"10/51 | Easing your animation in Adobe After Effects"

Hi there, my name is Dan. You and me are going to learn how to create a full screen... background video website. Both the video creation and building the website. Now there are loads of videos here like this one on my channel... but if you want more, check out my website... bringyourownlaptop.com
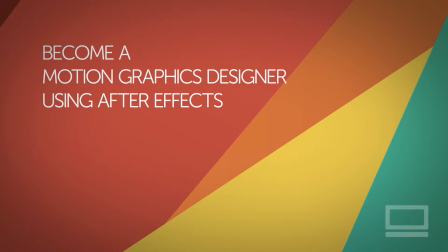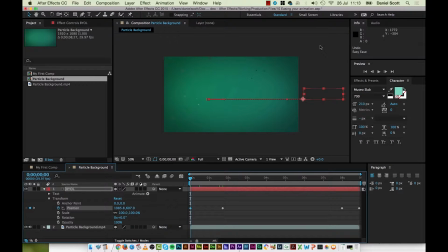[0:25]
Hey, welcome back. In this video we're going to look at easing. Now, think of easing as things like inertia or kind of... adding a bit of real life to our type. where it just kind of chugs on, watch, chugs on, just kind of like stops.
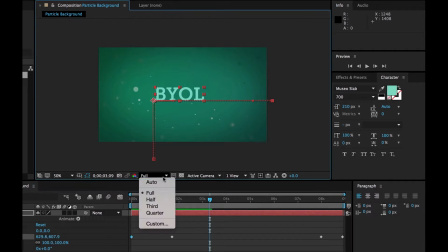[0:40]
It's not keeping up with the little frame rate. So I'm going to turn my resolution down to maybe a quarter... just to speed things up for us. And it chugs along, and just kind of stops, and it's not very exciting. So what we need to do is add something... that makes it feel a bit more real or believable.
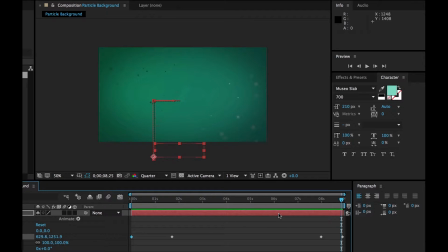[0:56]
Think of it like when you, say you want to go for a run. You're going to start slow and then end up being run... but there's no like instantaneous speed. That's what our kind of type has, and it doesn't look very nice. So we're going to give it a bit of real-life action... by doing something called Easing. To do it, you do it to the keyframes. So you can right-click any of these keyframes.
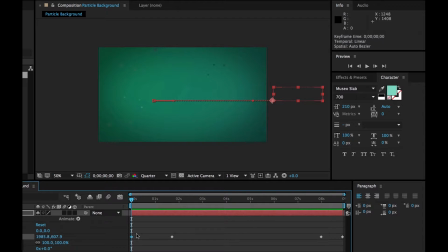[1:16]
If you're on a Mac and you can't right-click... you just hold down the Control key and give it a click. There are options on Macs as well to go off... and often the mouse does have the ability to right-click... you can turn it on. But if you don't, hold Control and give these a click. So I'm going to right-click this keyframe...
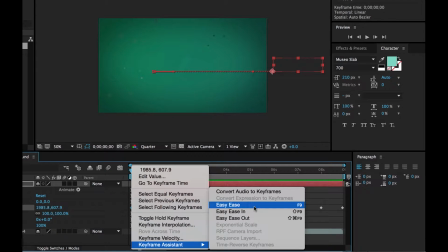[1:32]
and I'm going to go to this one that says Keyframe Assistant... and we're going to go to Easy Ease. Nothing really changes, you can kind of see the icon there.
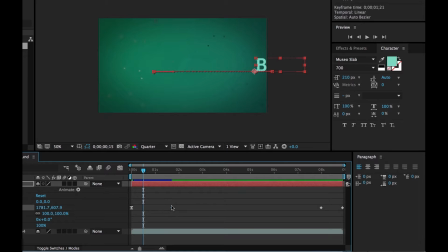[1:39]
It is now a little hourglass. Now we're going to do it to this end one as well, so we're going to right click him. Go to Keyframe Assistant, go to Easy Ease. Now, Easy Ease is not as extreme as I'd like it to be. So don't repeat yourself, it's not going to be super exciting yet.
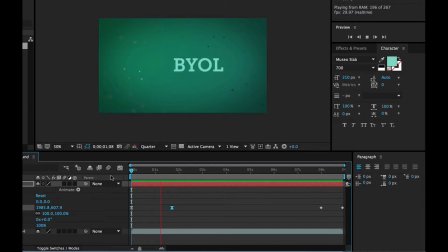[1:52]
We're going to make it exciting. At the moment, we hit Spacebar. It's just got a bit more of a real nice, real life kind of like movement. Watch this, it kind of slides in, just start slow. Ends slow, it goes fast in the middle there. And that's what easing is, it kind of adds a bit of like slowness to the beginning or end and so yeah That's easy ease.
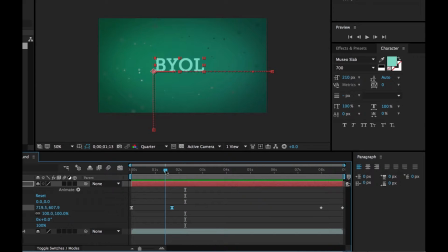[2:10]
Now the problem with easy ease It's not enough for me. I like to really extreme that up So what we're going to do is we're going to right click this guy and instead
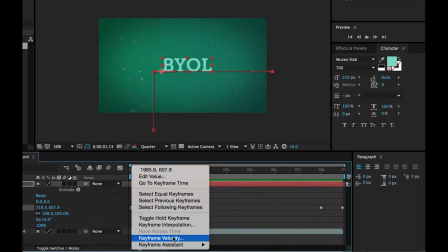[2:19]
of going to keyframe assistant We're gonna go keyframe velocity and this is like a manual way of overriding it.
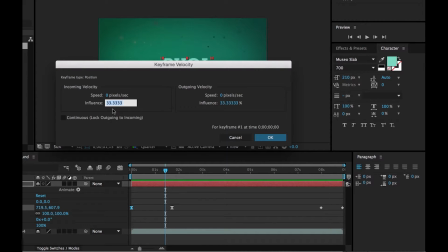[2:24]
The easy ease is 33% Okay, what we're gonna do is we're gonna pump it right up to 70 and you do it for both sides It's the easiest way to learn.
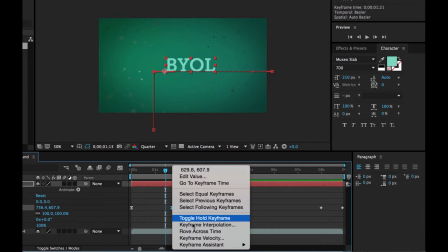[2:31]
Okay, just do 70% same with this one right click it And Velocity, and change this to 70.
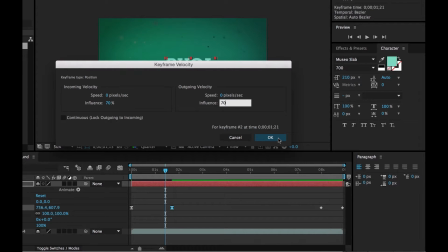[2:38]
Now you don't have to add Easy Ease first. I'll just show you that one, because that's what a lot of people use... and they like it, I don't, I like to make it, instead of 33... make it 70, make it nice and extreme,
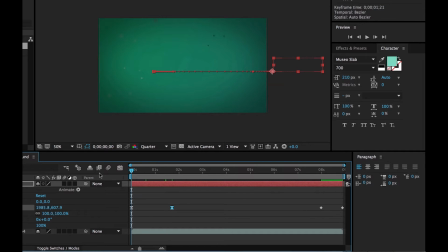[2:48]
so you can go straight to Velocity. Now, be prepared for Awesomeness, ready, Spacebar. I add sound effects all the way through this course, I'm sorry, I can't stop it. You add your own. So, like it starts, and... Look at that.
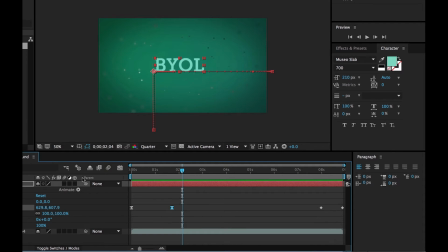[3:05]
That's one of the two secret ingredients... to making things that you've done in After Effects. A lot of people teach themselves, and they do okay. But it's not until you add things like Easing... and another one called Motion Blur... before you're like, oh, that's cool, and that's After Effects.
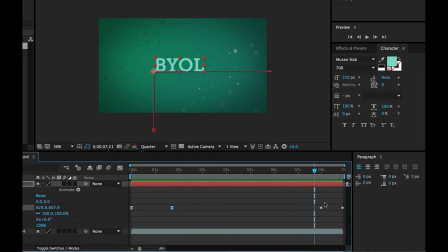[3:21]
All right, so let's do it to the last ones as well. So you can select them both at the same time. You can see this, I can drag a box around the two.
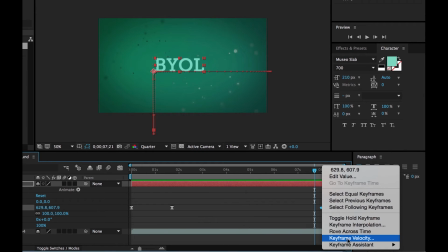[3:27]
Right-click one of them, and then go straight to, don't have to go here. go straight to Keyframe Velocity, go in here, and set it to 70.
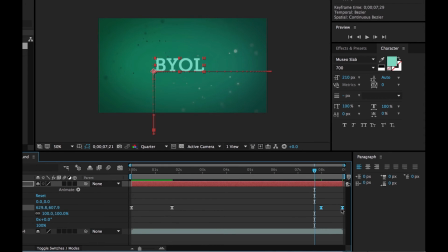[3:35]
Tab across this one to 70, click OK. And they both change at the same time. Ready, Specify. And then it pauses, probably far too long... but I want to see those little pixels fall in the background... little snowy things, and then...
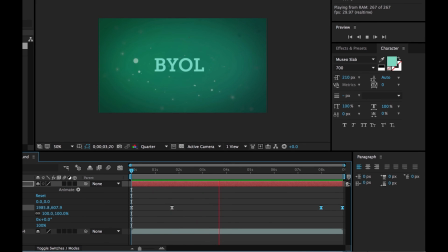[3:50]
Nice. Cool, that's our first step in making our type look more awesome.
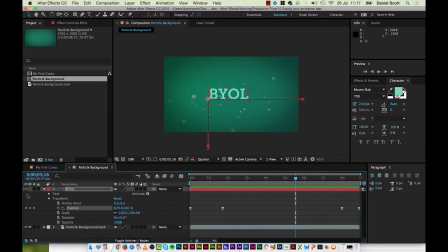[3:57]
Make sure you save your file. Command S or Filesafe, and I'll see you in the next video.